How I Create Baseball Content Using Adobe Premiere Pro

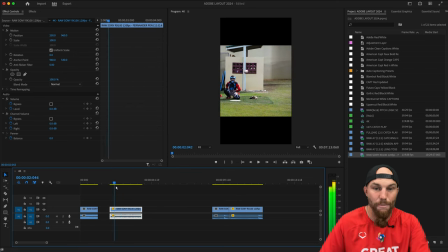(20:22)
Remember how we pasted, we copy and pasted that same video file to make it a slow-mo? We wouldn't do that same thing to paste the attributes, right? So if we're copying the attributes and to paste them into this video file,
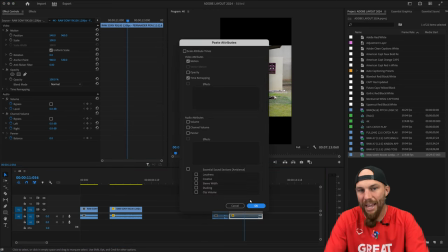(20:35)
I go Option Command V instead of just Command V. Option Command V is pasting the attributes, and it'll give you an option to select which attributes you want to paste. Now, since this particular video, we just want to make sure that the position and the scale are the exact same to do this overlay correctly.
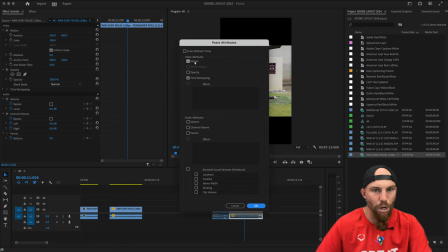(20:53)
We just want to make sure that our motion and time remapping, the opacity, because we're going to change the opacity here in a little bit. I don't really mess with volume. The essential sounds, I leave all these off. It can kind of get too confusing, honestly, as things move forward.
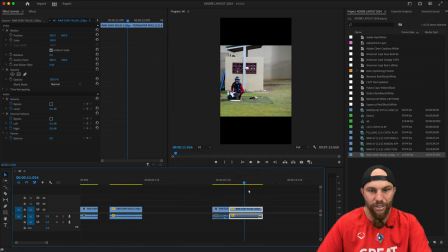(21:12)
But now as I hit OK, you'll notice that that video shifted over, right? So I'll undo that to show you. Undo it. That was the original. Boom. Paste attributes. OK. See how it shifted it? So now we find that ball release. A little splitter.
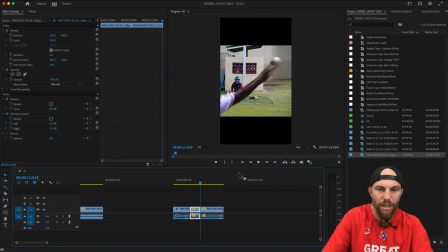(21:29)
Boom. So this frame right here is the one we want. We want to delete that.
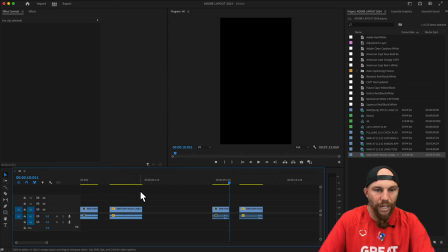(21:34)
Now, again, doing an overlay here.
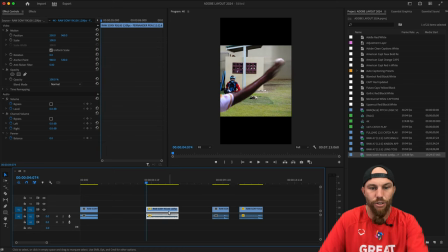(21:39)
So now we know that both of these specific tracks or these clips start at the exact same time, right? When the fingers are leaving the baseball. Okay, and we can see that with the fastball here, see it with the splitter here.
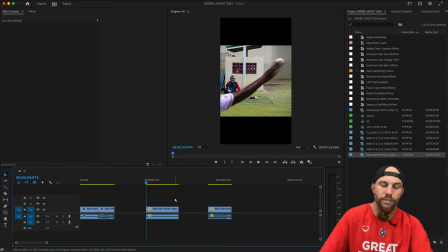(21:58)
All right, now, so what we do, and this is something that you have a couple different options. This is something that I have found the best way to do this is getting rid of one of the tracks audio.
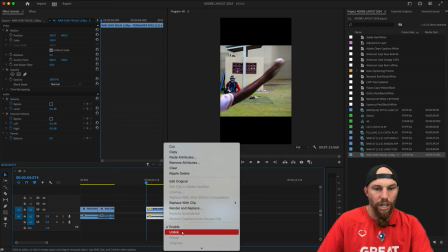(22:11)
And by doing that, I go to right click, unlink it, and it'll unlink from that audio track, right?
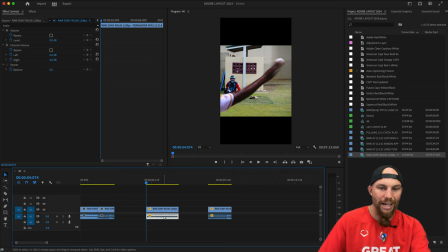(22:18)
So when you highlight the video track, it will not highlight the audio track with it because it's unlinked. So this video right here, it's linked. So as soon as you hit the video track, the audio track will get highlighted as well. So the reason I do this is because I can now take that sound and I can hit delete. So now we only have the video, right?
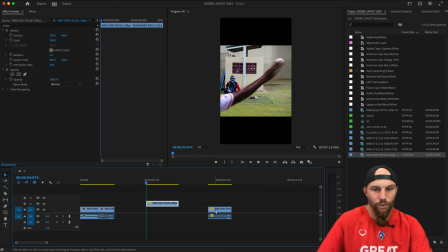(22:36)
So I'll move that up onto the timeline so we can move this guy over, put it right at the beginning. So you know that both of these file tracks start at the same time, right? With the fingers in relation to the baseball.
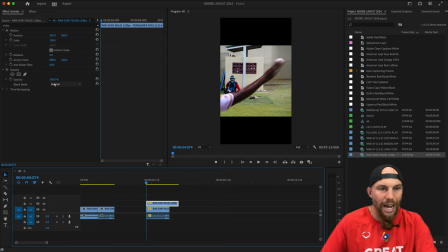(22:49)
So now you have a couple different options for your overlay, okay? So what I use is a blend mode of lighter color, right? And again, this is gonna be personal preference. Some people like lighten. I don't think it really makes a difference. Some people will do darken, but then if you do darken, you actually compromise the white baseball.
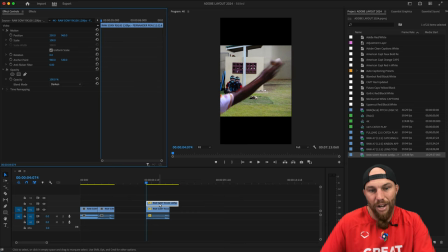(23:07)
But basically what it's doing is it's overlaying the track above the main track, right? So this, so basically you have the fastball here, you have the splitter here. I put the fastball up just because it was easier, but usually I leave the fastballs down as the foundation.
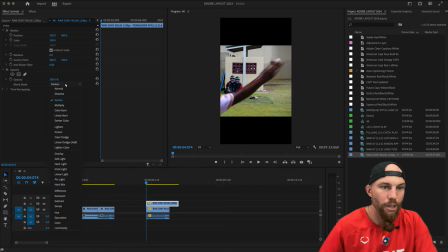(23:21)
You don't need to know, that's a little bit too complicated. Okay, but remember, blend mode, I use anything that has something about light in it, okay, is a pretty good one for baseball overlays. So lighten, it's gonna give you this one, but you'll see it kind of compromises some of the catcher's face.
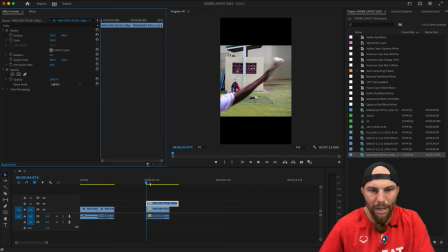(23:39)
The backdrop is really nice. You'll have the baseballs get blended in. Oh, that's pretty good right there though. Right? Okay. Lighter color, very similar, same thing pretty much. You can go to screen, right?
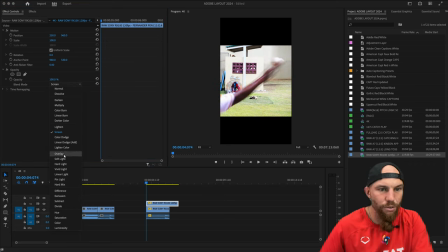(23:56)
Some people will use that. Some people will use overlay. That kind of makes it a little too dark for me.
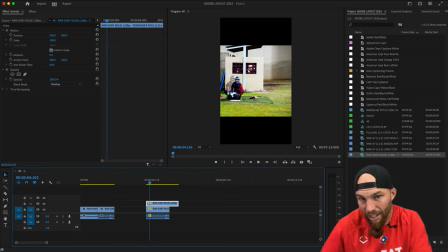(24:02)
I used to use overlay, but you can see how when the ball goes into that color right there in the backdrop, it'll basically just go away, and I don't like that. Some people will use soft light, but same thing happens to that other track. Right. Now the catcher looks a little bit better, but you're basically losing sight of that whole ball.
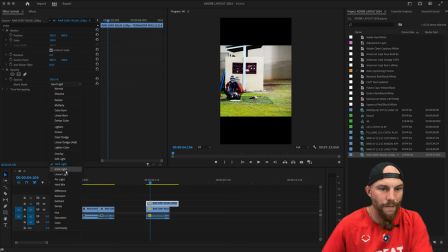(24:21)
Right. Hard light is going to be the exact opposite for the other ball. So what I use, like I said, I use lighten or I use lighter color. Some people will actually just keep it normal.